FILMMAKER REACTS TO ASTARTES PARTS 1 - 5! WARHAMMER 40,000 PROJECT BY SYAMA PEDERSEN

One, it shows a massive space, but two if there's anything off in the field or a bit of a depth or distance like this for example it makes it look longer if there was a movement up close to the lens like i'm using a wide-angle lens here any movement coming up close will exaggerate the movement but he mainly used it to give that nice draw distance and ultimately filling out his shots and there was the
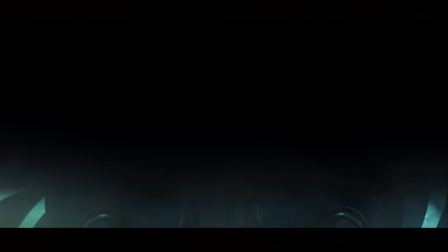fantastic use of the darkness it was basically a character itself the way he used it the way it shaped the characters the way and then he used it for
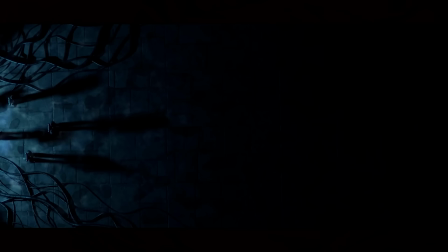hidden transitions to cut from one shot to another shot that was lovely but ultimately i would say it was more of a subtext it's a dark world this warhammer 40k universe so he visually shows it in the darkness there was so much darkness within it you're basically your eye was being shaped and told where to go there was a sticky shot and what i mean by that and that's a fixed item within um the frame and give you an example that would
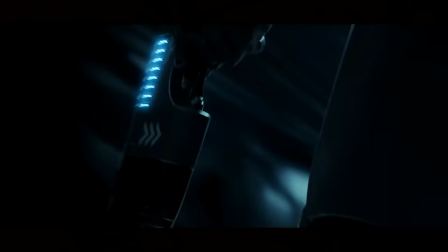be the plasma pistol on the space marine's leg he pulled it off and the plasma pistol basically stayed in the middle of the shot it was a sticky shot as if the camera was stuck to it and it went round and he went and fired it what they're used for is to give a story beat to a certain item that is used within the film itself going on from the sticky shot he also used this
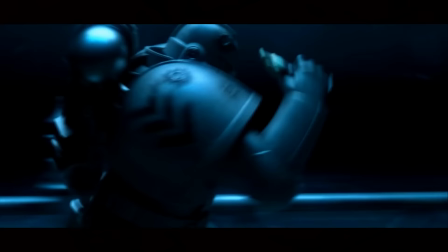to emphasize movement there was a shot where the space marine is running very very fast the space marine is stuck in the shot and what's beautiful about
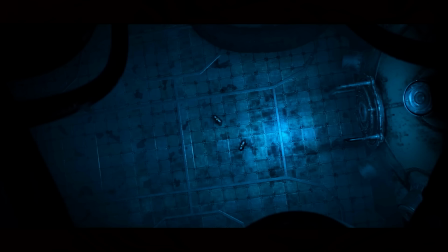this is he knows how to use the camera movement the visual narrative to make you feel something so he had two characters being surrounded by the
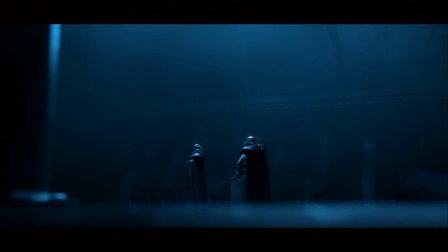space marines that was fantastic and to emphasize this what he did is he brought the camera around he swooped it around the subject by doing that it visually tells you that they are being surrounded use foreground elements to swoop past the subject and what that does is it emphasizes the motion of being
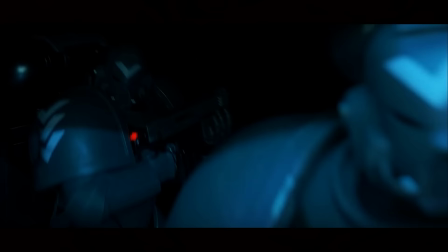surrounded and also gives you a bit more visual speed when you're looking at it. The fight scene was fantastic. What I really liked was he used sound effects primarily and foley so the body motion parts without the music.
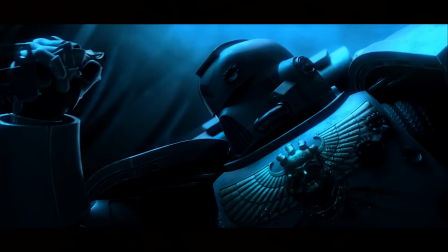By stripping back the music every movement or every time the space marine or the other characters moved it was like do or die.
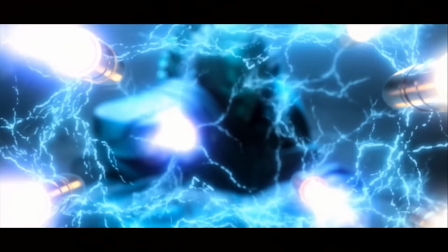Each movement felt critical. Could it be the character's last move?
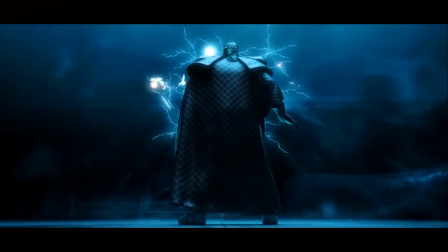You know the space marine going in with the knife or the other character with his force field is beautifully done so if you want something to be a bit more intense use sound effects and foley work being the sound of clothes and armor less music a good fight scene will always show you why it's and i mean from head to toe and by doing that it allows you to see what's actually going on a lot of filmmakers when they're making uh fight scenes and things like
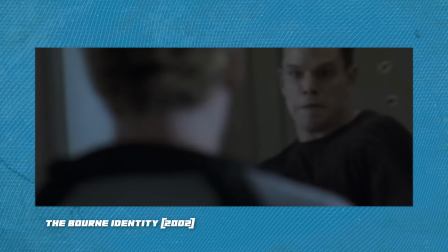that and even blockbusters are guilty of doing this they make the action too close so there's the ball and identity films the
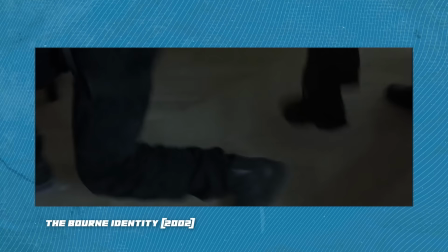yes it works to a certain degree but you can't actually see what's going on it's too shaky and the shots are too tight is
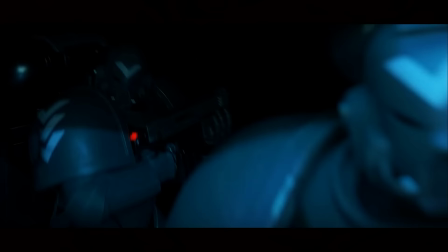that a punch is that a kick i don't know you tell me but with this because he had the wide scenes you could actually see what was going on so he had the force bubble around him then he was holding the space room with the force you want to be able to see martial arts or a fight scene you have to see it and a wide is how you do that. Even though I said fight scenes should be more about Wired's, don't forget to add close-ups in there.
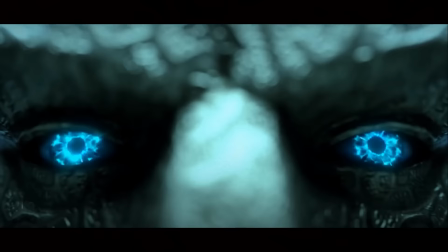He did this and he did them well. Rather than being body parts moving very very close, what he actually did extreme close-ups of was the eyes. Why? The reason why you want to film eyes is because it tells you everything that you need to know. It is the most important body part. Even though they're wearing helmets, they had glass lenses, he still shot them up close and the reason being is because it feeds you the emotion of the story.